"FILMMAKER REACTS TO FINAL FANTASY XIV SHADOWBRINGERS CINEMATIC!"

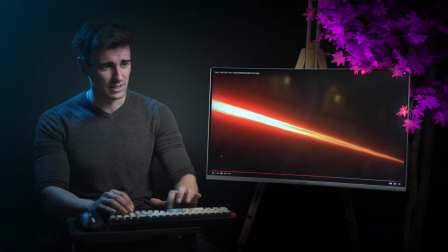[24:01]
oh come on this i love this transition
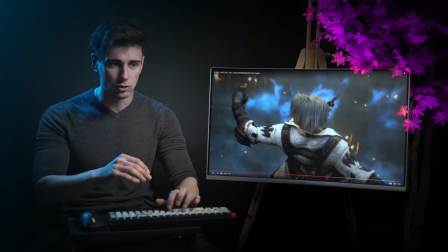[24:05]
this is another example of a transition but this has to with the fight and we've talked so many times how you transition when there is an impact but here they do something really sick that is
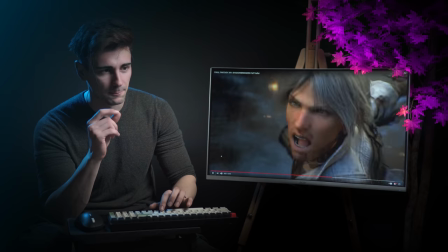[24:15]
just amazing so the character swings so you see all
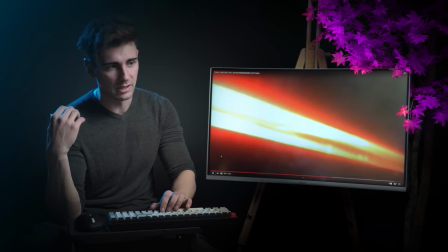[24:20]
his effort and momentum and then his blade you know becomes like charged up but then
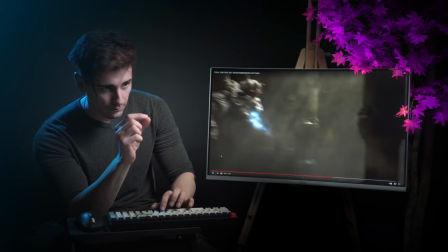[24:25]
they use the slice of the blade to transition to the actual move itself
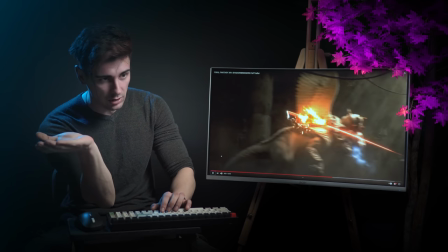[24:30]
so that kind of like orange energy line transition us to the next scene to the actual
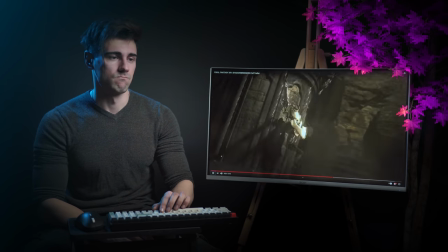[24:35]
cut i love
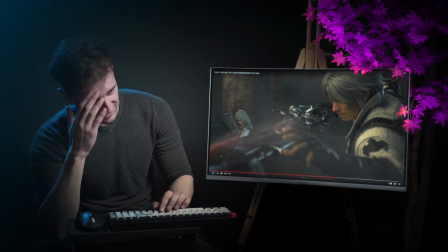[24:44]
it man and his like blade is like fired up and he has like oh i
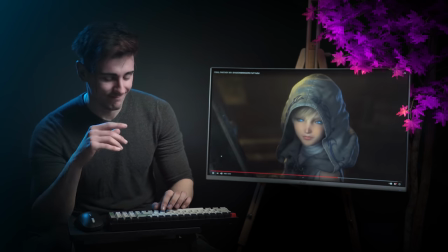[24:51]
love this not going anywhere i promise you infilia what's up with your eyes though
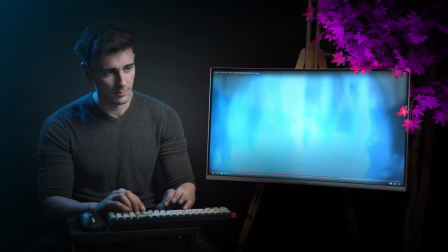[24:59]
because is she like infused with the crystals power or something i want to know his worst scene man.
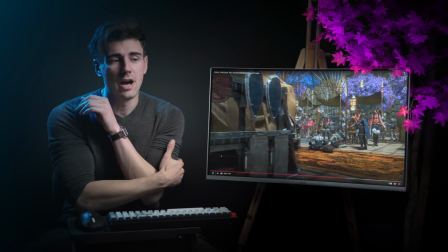[25:07]
This is straight out from FF12 for me.
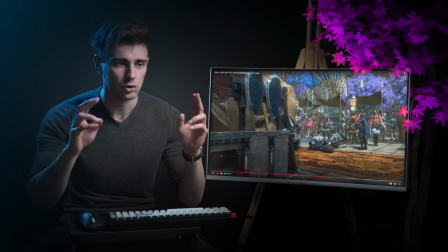[25:11]
You know, I really enjoyed FF12, not so much for its story because it was like a smaller, more down to earth story, but gameplay, the world, it was really sick.
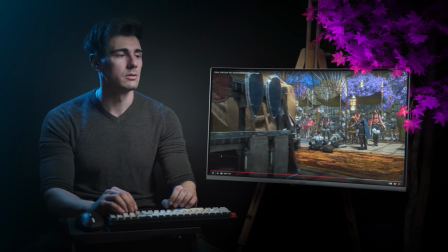[25:23]
And she reminds me of the bunny one. What was her name, man? But yeah, that is really cool to see.
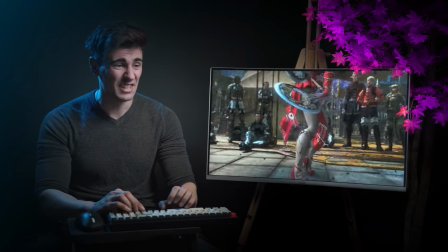[25:30]
Yeah, she's like the same, man.
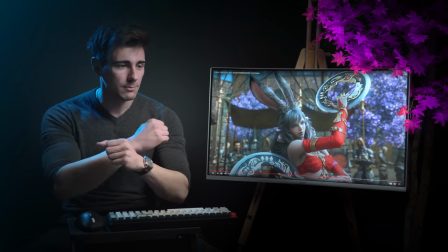[25:33]
I mean, not the same you know I mean that's some Xena chakram weapons right there have you guys watched it as a kid
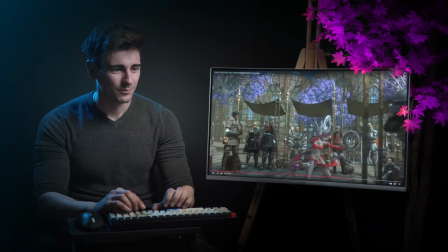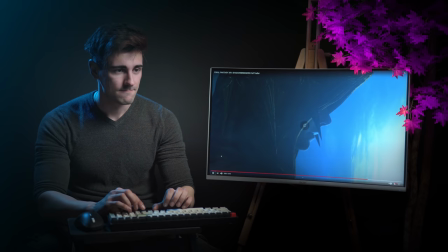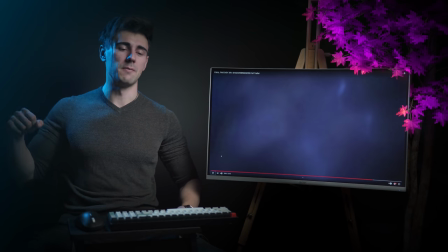[25:53]
this is the epidomio boss I thought usually you know when you have the bad guy kind of slicing in the screen towards us is a really cool kind of like you know like cliffhanger kind of like end on in cinematic to kind of like tell you like you're pumped up so join us
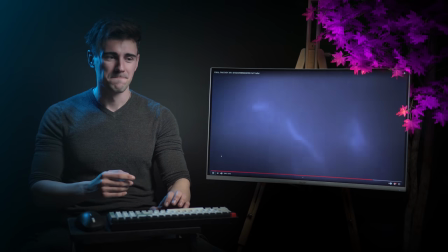[26:09]
and then the title comes in but here we have the new sword
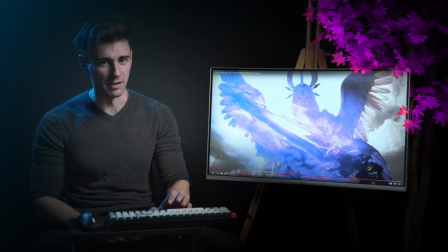[26:15]
we have some excalibur lever things happening right there
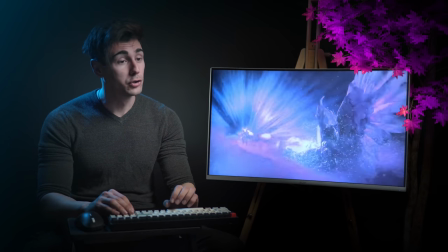[26:23]
you're doomed
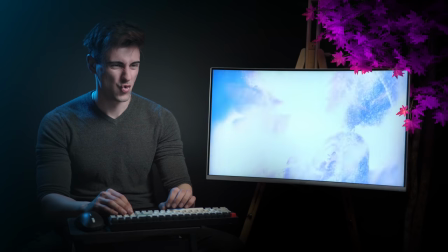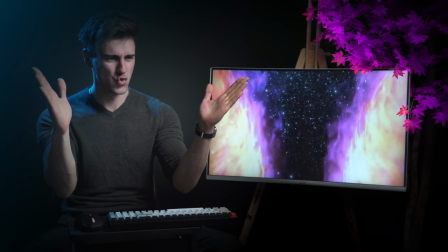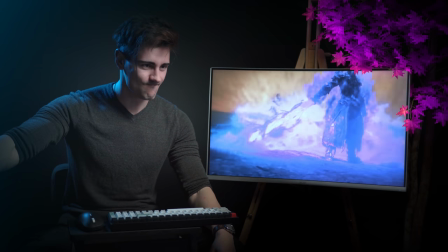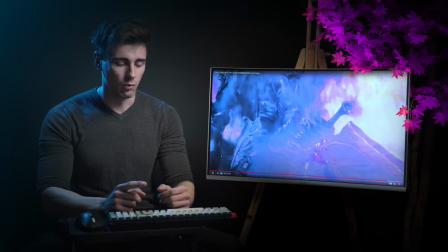[26:41]
I'm sorry to cut this guys you know when there is a huge reveal either a character comes into the scene to save the day or something else or you know how like
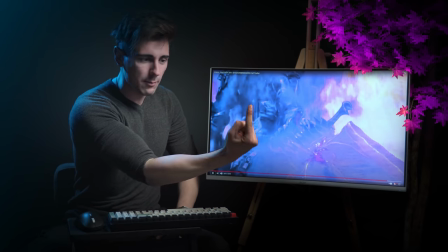[26:52]
In Marvel when the Avengers assemble you have this twisty camera move that circles around the character As they do something other
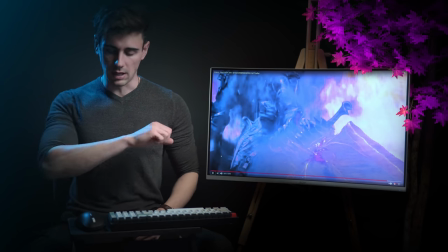[27:00]
assemble like you know
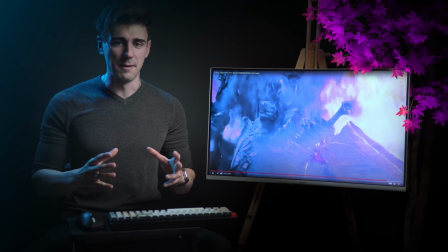[27:03]
Do the swords and stuff and this kind of move just emphasize their epicness and usually you know It starts from down low and
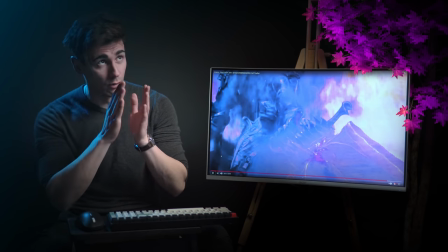[27:10]
then it comes up to our level and that down low is like we're looking like this Oh Oh Oh Oh Oh Oh Oh Oh Oh Oh
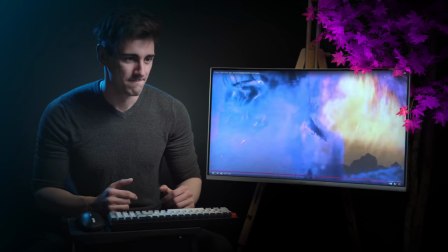[27:16] Of darkness.
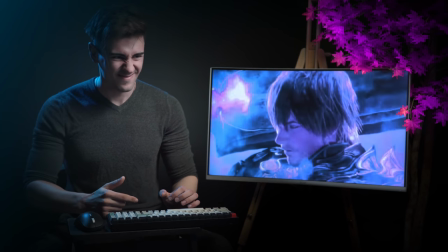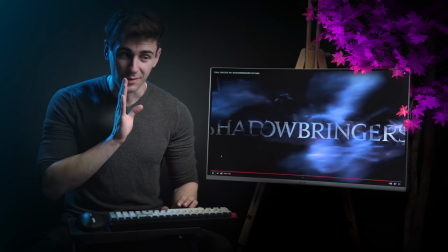[27:25]
Your eyes should be purple as well, I'll be sick.
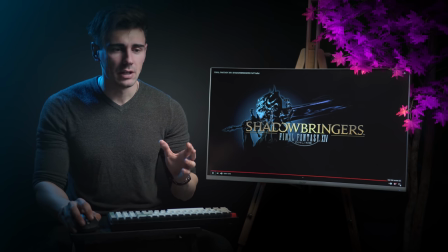[27:30]
Insane. The music choice to me is very interesting. It's very kind of like, you know, like, it's very...
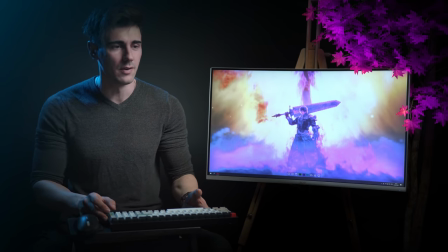[27:37]
Modern compared to like, elvish or like, you know, like, medieval stuff. Which was a really cool kind of like, um... Like I said before, like, moment switch in terms of like, emotion and like, tone.